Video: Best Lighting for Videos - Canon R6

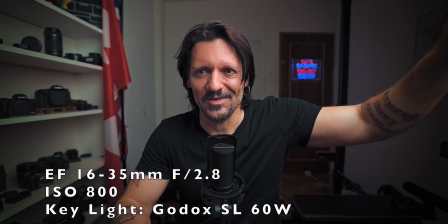[4:04]
So now I'm using my Godox SL 60W with a softbox right here at 10 o'clock,
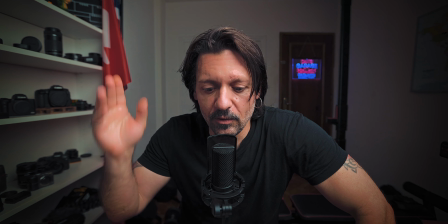[4:11]
more or less 10, 11 o'clock for me here. And this is what we get. Again, let me know what you think about it. Leave a comment down below, hit the like button and subscribe if you haven't already. Check the links to Epidemic Sound if you want 1 month of awesome music and great sound effects for free.
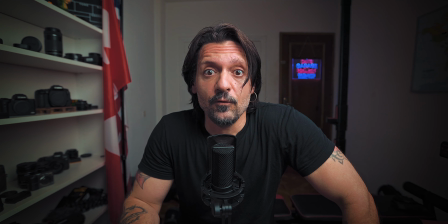[4:28]
Anyways, here's what we get for a studio shot, like for a YouTube video, for example.
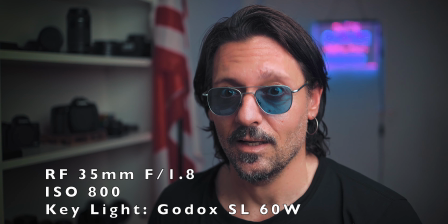[4:34]
Now let's see what we get for a kind of like interview shot with only this key light.
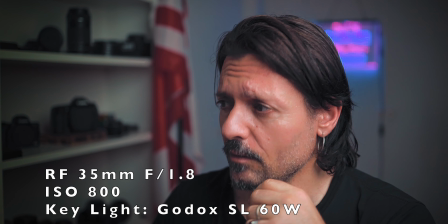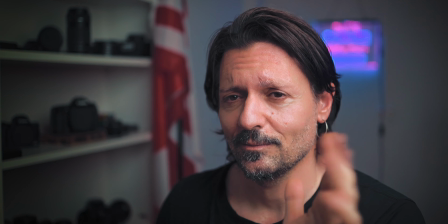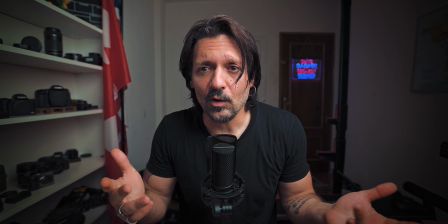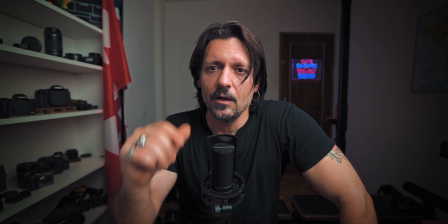[4:59]
So with a key light only, we can get good results. I mean, this is what we get. We can make it better. How? We can use a rim light or hair light. What is it? It's a light placed behind the talent or the subject to highlight their contour,
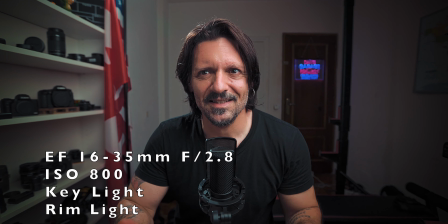[5:18]
to get a better separation between the subject and the background. Let's see what it looks like.
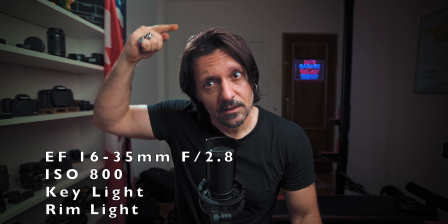[5:24]
And here it is. Now I'm using two lights, my key light here and the rim light, my rim light here, my hair light.
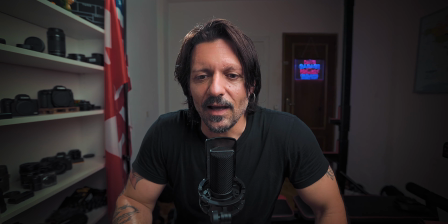[5:33]
As you can see, it highlights here this part of my hair, my shoulders a little bit.
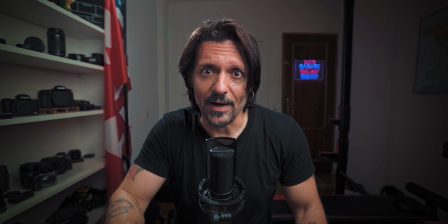[5:40]
I don't know if you can see it much. I think it makes a difference. I mean, these are like little details that matter. So again, let me know what you think about it. Leave a comment down below, hit the like button and subscribe if you haven't already. By the way, check the links in the description to see all this stuff, like the rim light. There is one of these Viltrox We-Light RB9.
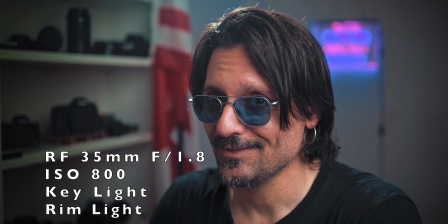[6:04]
So let's see what this setup looks like for an interview shot.
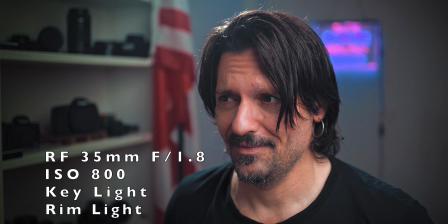[6:09] Oh, I feel so alive
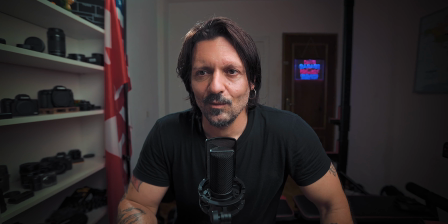[6:17] as I reach out to the sky.
Okay, so now what else can we do? Now we can add some fill light, like for example here, to give some touch of different color, a different temperature of the light. And I use these little things, these tiny little things, but so powerful, that We-Light.
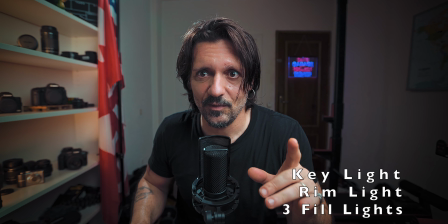[6:44]
I'm gonna put one here, and one here. 1 second.
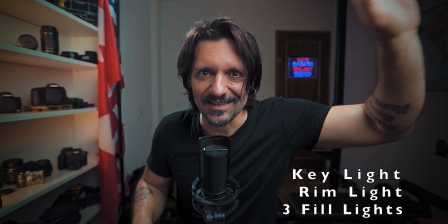[6:49]
Here it is, different setup, a little bit different.
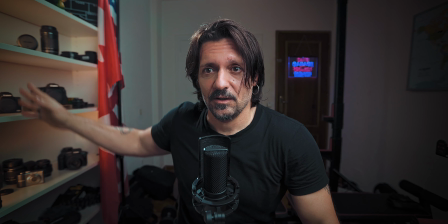[6:53]
So now with the key light here, the Godox SL 60W with a softbox, the rim light here,
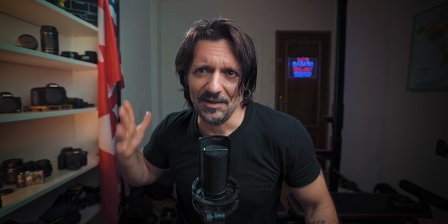[7:01]
and some fillers here that give some depth to the background,
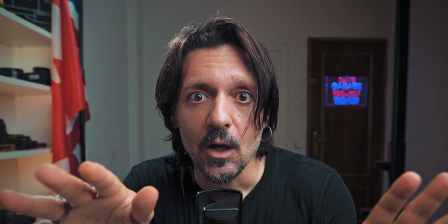[7:05]
and at the same time I get some extra light here on this side so it won't be too dark.
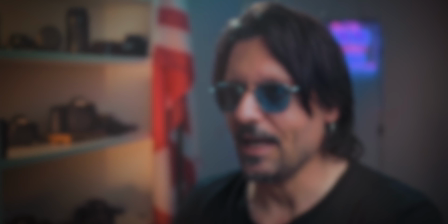[7:11]
So now let's see what it looks like with a 35mm f1.8 for an interview shot.
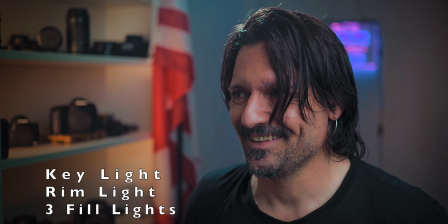[7:19] I was in the dark against it all, but made it through the day, cause I found my way.
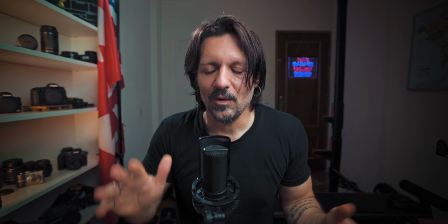[7:28] In bad times, I know I'll be okay, cause I found my way.
So when it comes to lights, like artificial lights, we have so many options. Now I'm gonna show you the last one, which is the one I typically use for my videos, for my YouTube videos, and it's gonna be the same like this: key light, rim light, fillers, decoration. I forgot to mention that. I love it. Plus a light for the background.
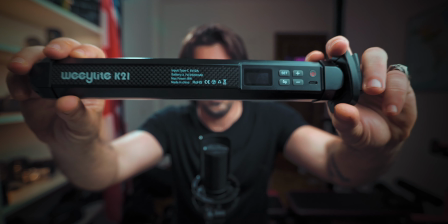[8:00]
In this case, I'm gonna use a light stick.
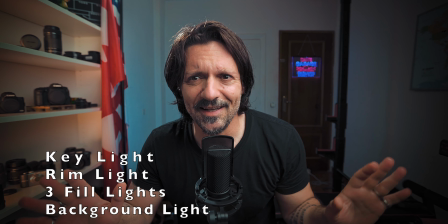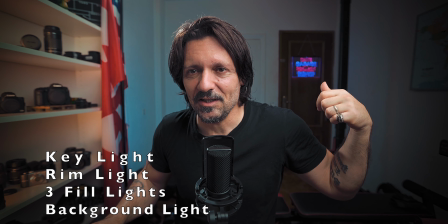[8:08]
1 second. And here it is, full setup now.